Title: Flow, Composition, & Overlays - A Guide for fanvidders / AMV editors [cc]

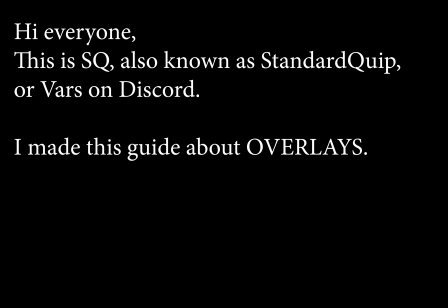[0:00]
Hi everyone, this is SQ, also known as Standard Quip or VARS on Discord.
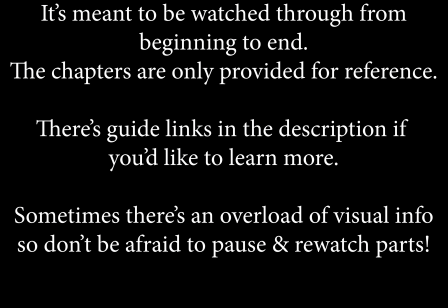[0:04]
I made this guide about overlays. It's meant to be watched from beginning to end. I've provided chapters only for reference. There's also more guide links in the description if you'd like to learn more. But to begin, what is an overlay?
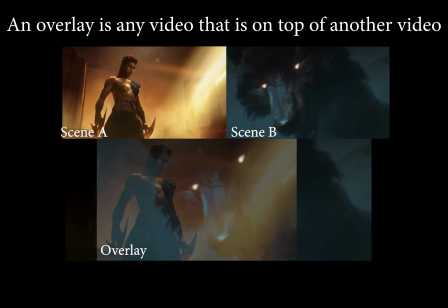[0:16]
Although most people think of blending modes when they use the word overlay, an overlay is, quite simply, any video that is on top of another video.
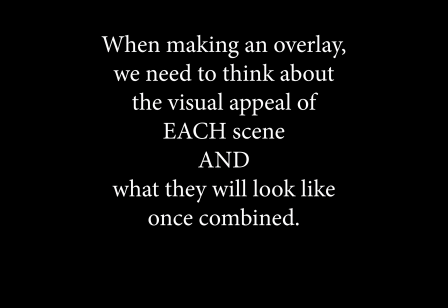[0:24]
A fade is technically an overlay. When making an overlay, we need to think about the visual appeal of each scene and what they will look like once combined.
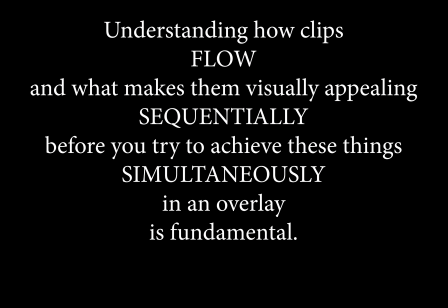[0:33]
Understanding how clips flow and look visually appealing sequentially before you try to achieve these things simultaneously in an overlay is fundamental.
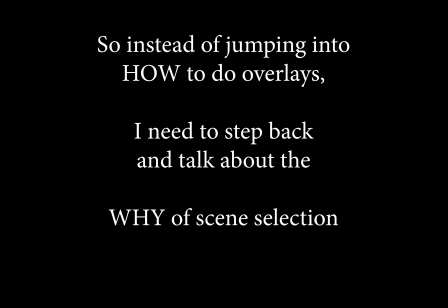[0:42]
So instead of jumping into how to do overlays, I need to take a step back and talk about the why of scene selection,
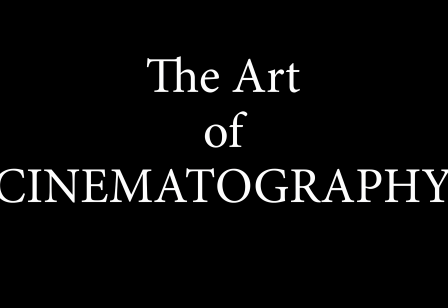[0:49]
which means we're going to talk about the art of cinematography. This is something every editor should study. It doesn't have to be a formal class, but reading up on it or watching videos will improve your scene selection process.
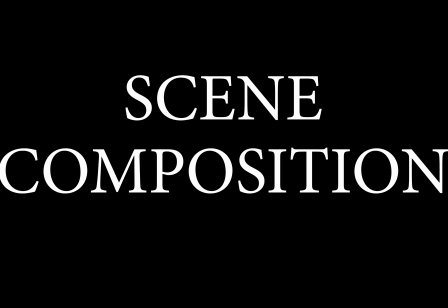[1:00]
In our case, the bare minimum to know would be about scene composition. Composition is the way things in a frame are arranged.
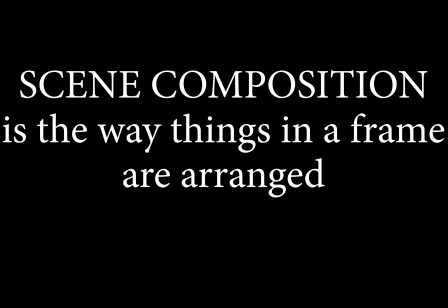[1:08]
Please learn more about it outside this video. I've included some links in the description.
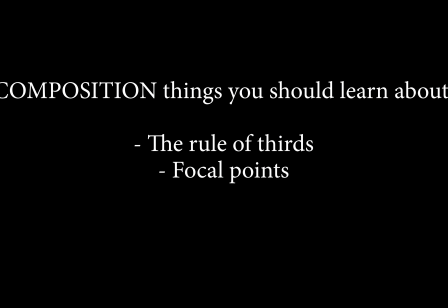[1:12]
Two core concepts of scene composition are the rule of thirds and focal points.
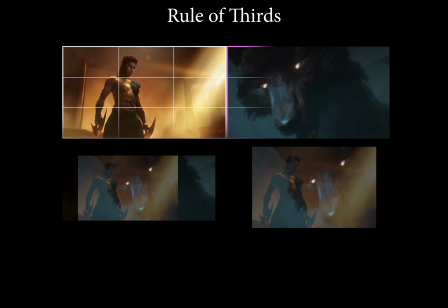[1:17]
The rule of thirds is the concept that you separate your screen into thirds via a grid,
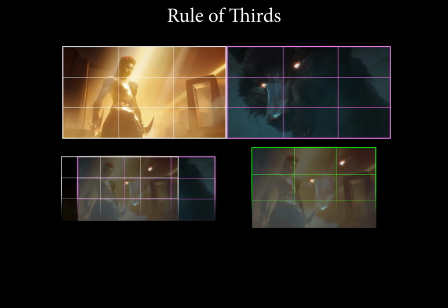[1:23]
and then you place whatever you want your actual subject on the intersection of one of those lines.
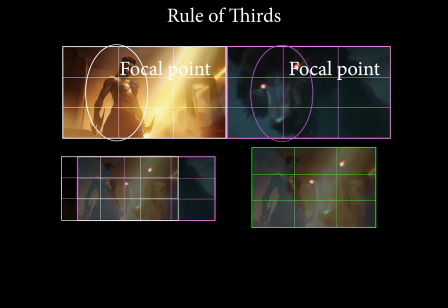[1:28]
A focal point is what you want people to actually concentrate on. So to form this into an actual sentence,
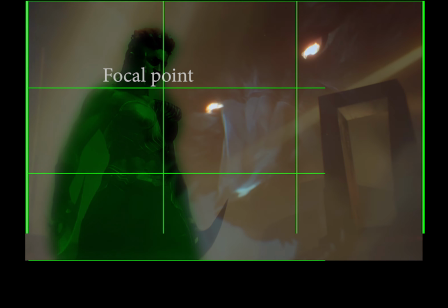[1:35]
you want your focal point to be on one of the intersections of the lines in the grid on your screen.
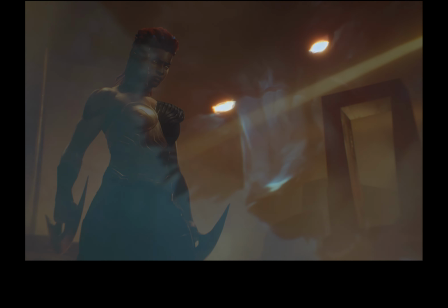[1:41]
Now that you know the absolute basics of composition, I need to mention match cuts.
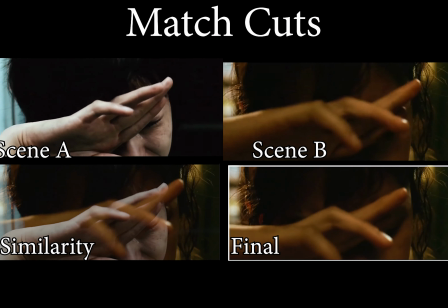[1:45]
A match cut is when you transition between two scenes that share something about the composition.
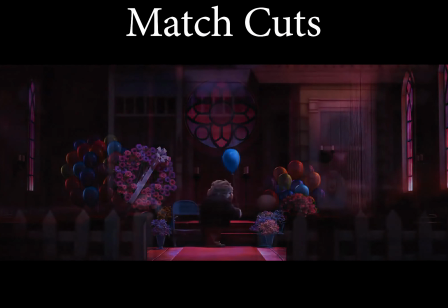[1:52]
Specifically for most overlays, the thing that is going to match between two scenes in a match cut is our focal point.
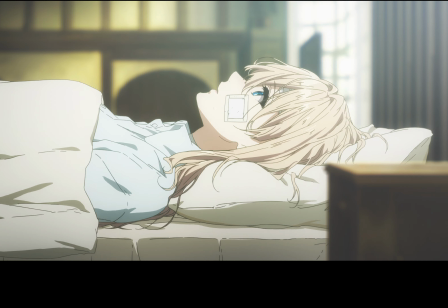[1:58]
As an example, take a look at Violet. In this scene, she's looking at her bandaged hand.
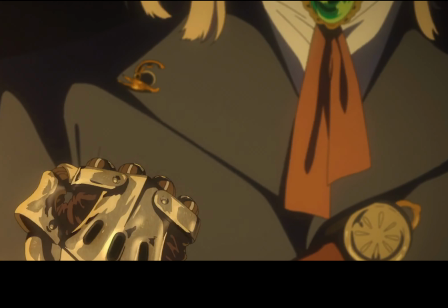[2:03]
Then we cut to the next scene where she's looking at her mechanical hand. In this match cut, the focal point is Violet's hand.
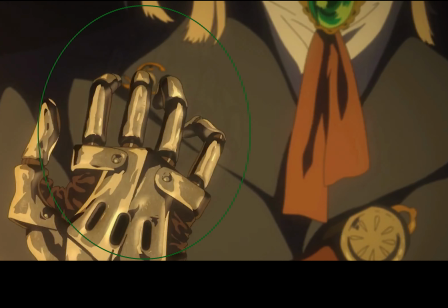[2:10]
I'm mentioning match cuts because they're a very easy to point to example of keeping the focus on a specific point,
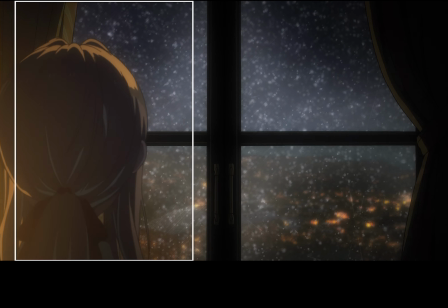[2:16]
a focal point, and having the point remain the same between two or more shots.
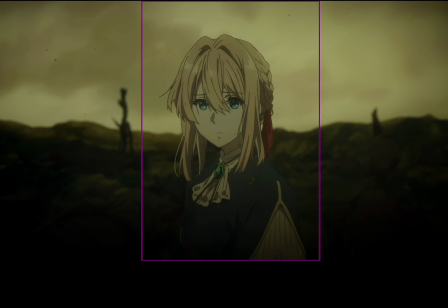[2:21]
You should strive to keep the focal point the same or very similar, as well as keep it generally in the same area of the screen.
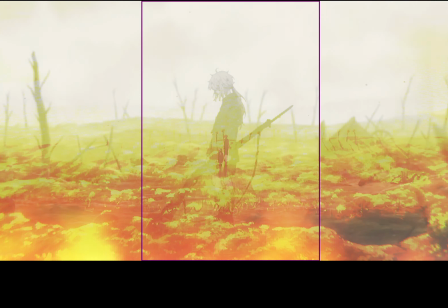[2:28]
You can call it a match fade if you want, but it uses the same principles of a match cut but applies them to overlays.
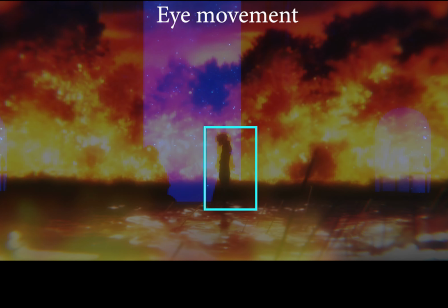[2:35]
And this is important for fan videos because we want to make sure the audience's eye movement is where we want it to go.
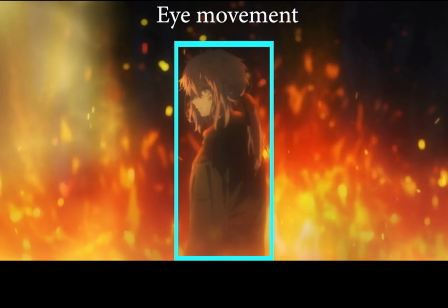[2:41]
What I mean by this is that we want the viewer to be looking at a specific part of the screen and not darting all around.
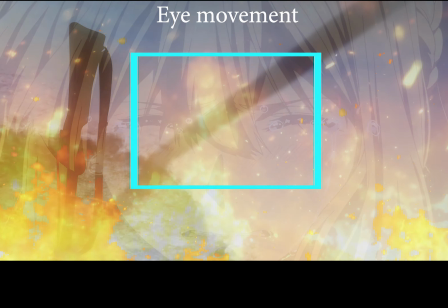[2:47]
In most cases, this means you'll want your focal point, and thus where you want your audience focusing, near the center of the screen.
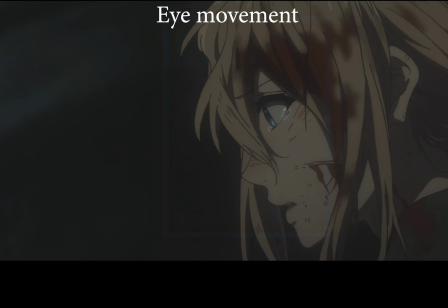[2:53]
But if you want the center of attention to move from one place to another, you want it to be in a smooth motion.
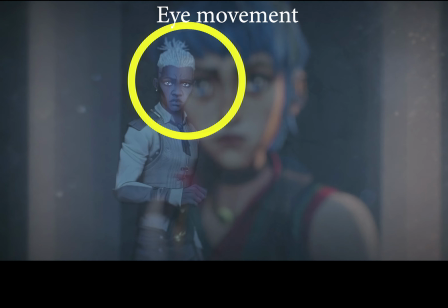[2:58]
So you wouldn't want one scene where the focal point is on the left side and the next scene where it's on the right.
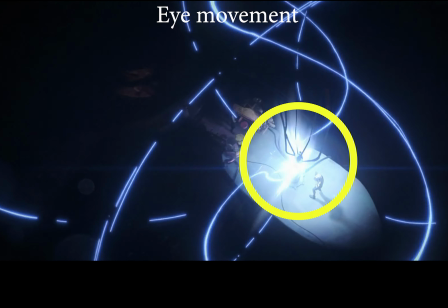[3:04]
Of course, there's always exceptions to the rules. We can talk about that later, but you should learn the actual rules first before you break them.
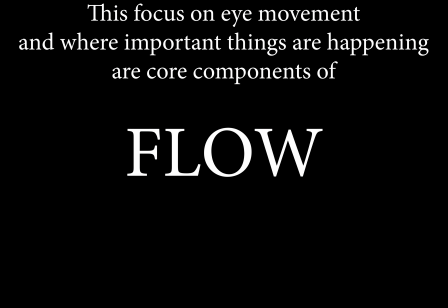[3:10]
This focus on eye movement and where important things are happening on screen are core components of flow. And we really can't talk about flow without mentioning Ken Burns.
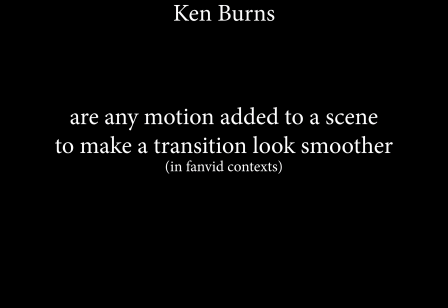[3:20]
While most people refer to Ken Burn as adding a slight zoom, it's actually any motion to make a transition smoother.
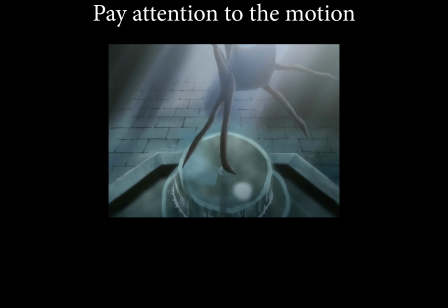[3:26]
Because we're usually not animating the shots ourselves, we're limited to the footage we have, and sometimes the scene we want to use moves.
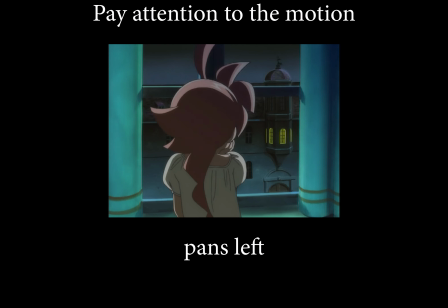[3:34]
Let's say it pans to the right, and the next scene we want to use pans to the left.
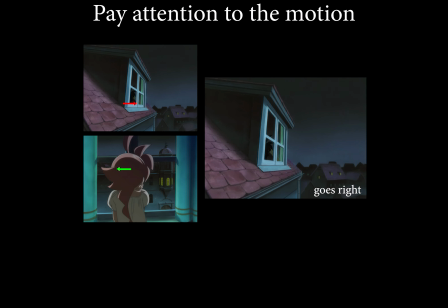[3:38]
This is a problem because our eyes naturally follow movement, and the abrupt change of direction interrupts the flow of our video.
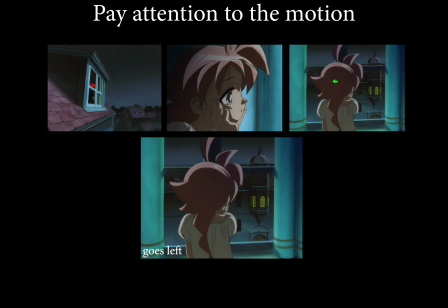[3:44]
To avoid this, we can choose different scenes, split them up so the transition is smoother, like pan right, then a center shot,
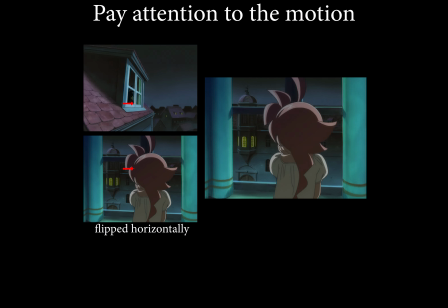[3:50]
then pan left, or you can manually change a scene by flipping it horizontally or playing it backwards so they all move in the same direction.
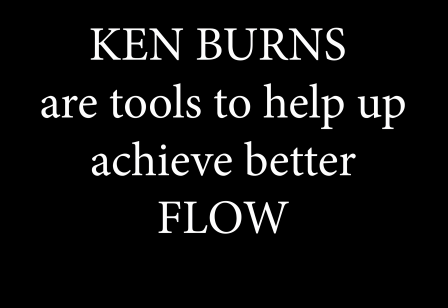[3:57]
A Ken Burn is also a type of manual adjustment.
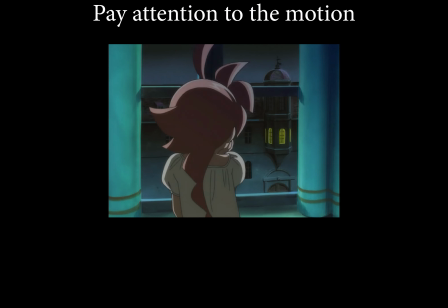[4:00]
So let's say you have the two pans going in the same direction now, but you still want to use the center shot, which is totally still.